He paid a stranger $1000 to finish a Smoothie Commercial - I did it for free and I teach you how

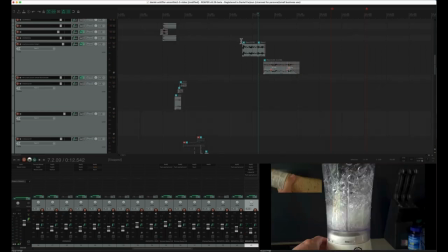well i followed the same concept for the next part
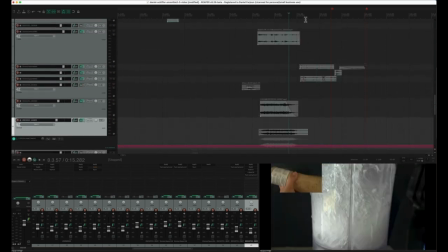so it would blend better from the blender to the liquid and again i use the same bottles
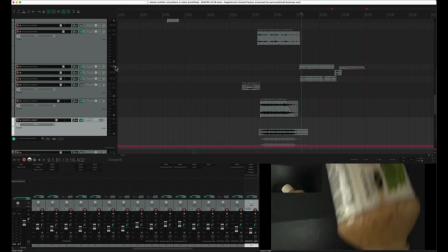and I use this one what
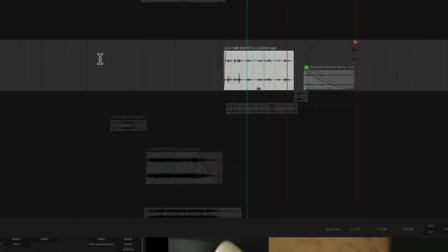did I do here just equalization and a second one same speed same pitch but
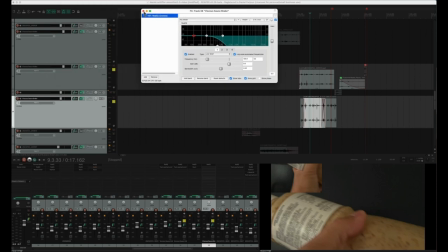a different equalization and when I blend them together yeah
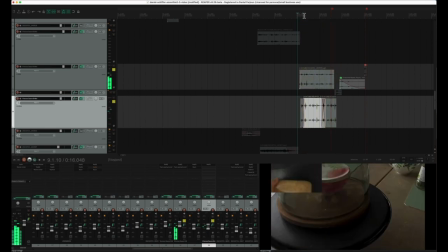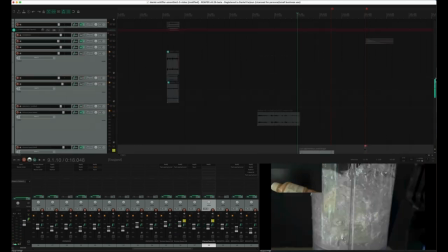this is a mess but when we see the picture
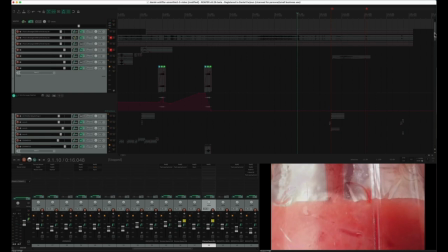it's really sounds like it's not water right it's
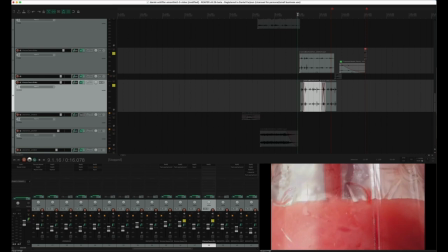something more thick than water I
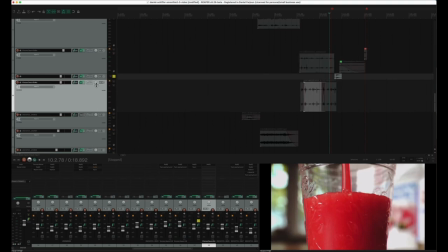added this extra reverb like a transition stuff it's simply just stronger
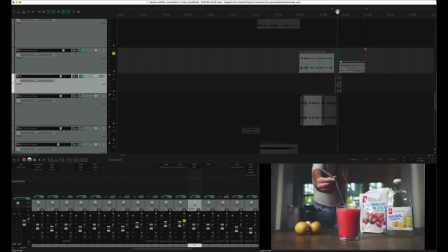sound from this shaking stuff so straw is going inside the liquid so
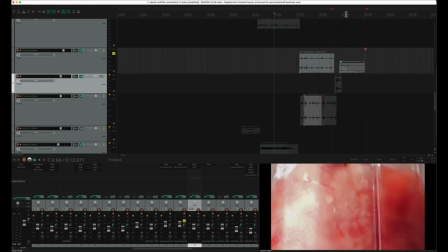I have you know like from here to the end we have the same source of the liquid sound but played in different ways so
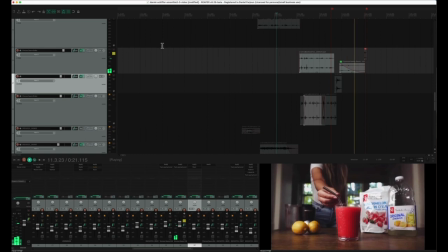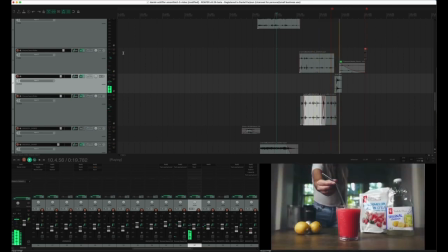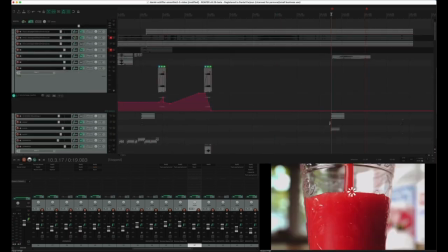I decided to add white noise just add some movement to this so
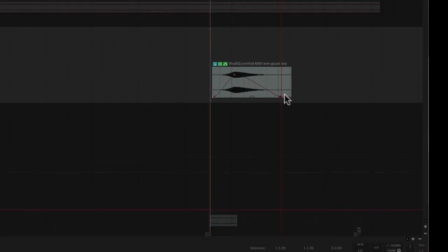this is the automation the curve for this part I
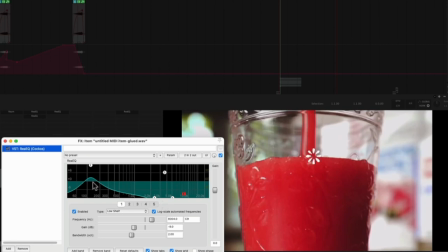have this equalization with emphasis here in a hundred twelve a hundred a hundred twenty sorry Hertz and and
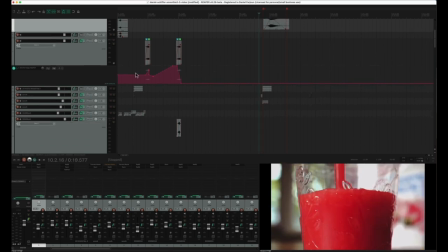we are almost finishing what do we have here ah
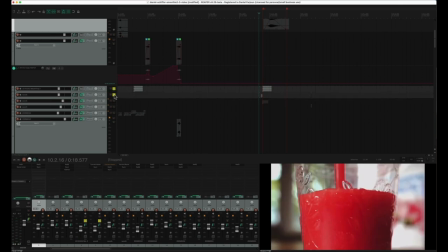this this popping sound together with reversed popping here I
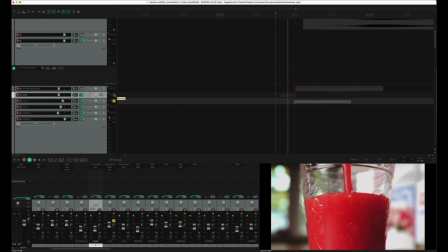reversed this one this is with the reverb and this is the reverse with
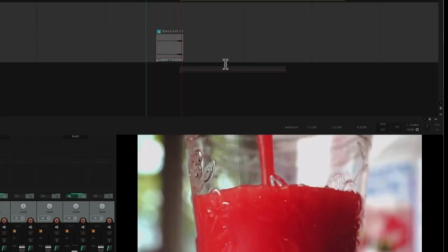the reverb you see like it's yeah I just created like a whoosh or from the popping just to create something very fast and and
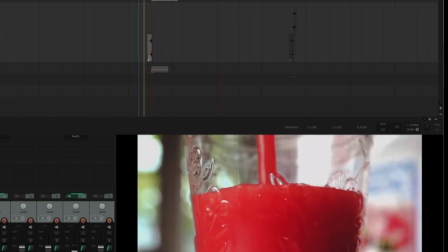yeah we are almost there aha
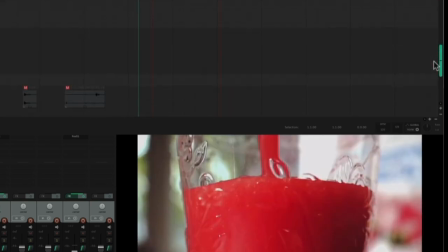yeah we have some birds so
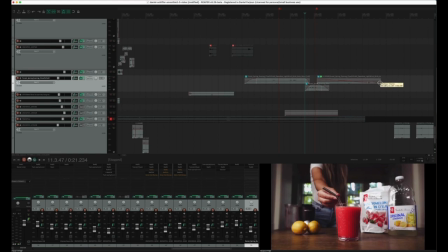i decided to create a fade out at the end
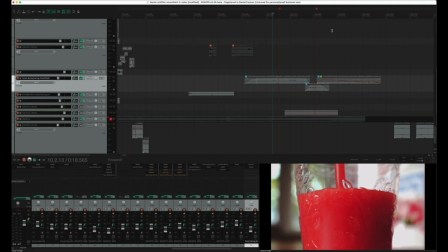to create room for that last splash to pop literally we have another sound this one
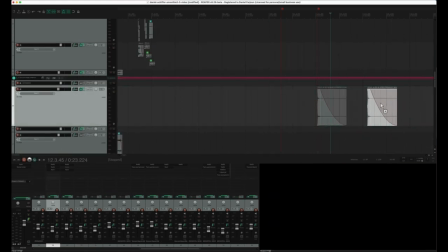actually sounds like ah so here i just change the pitch and listen to the difference
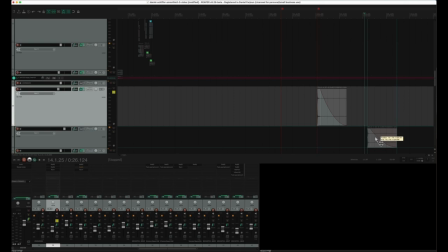this is a dry sound I had this sound as original and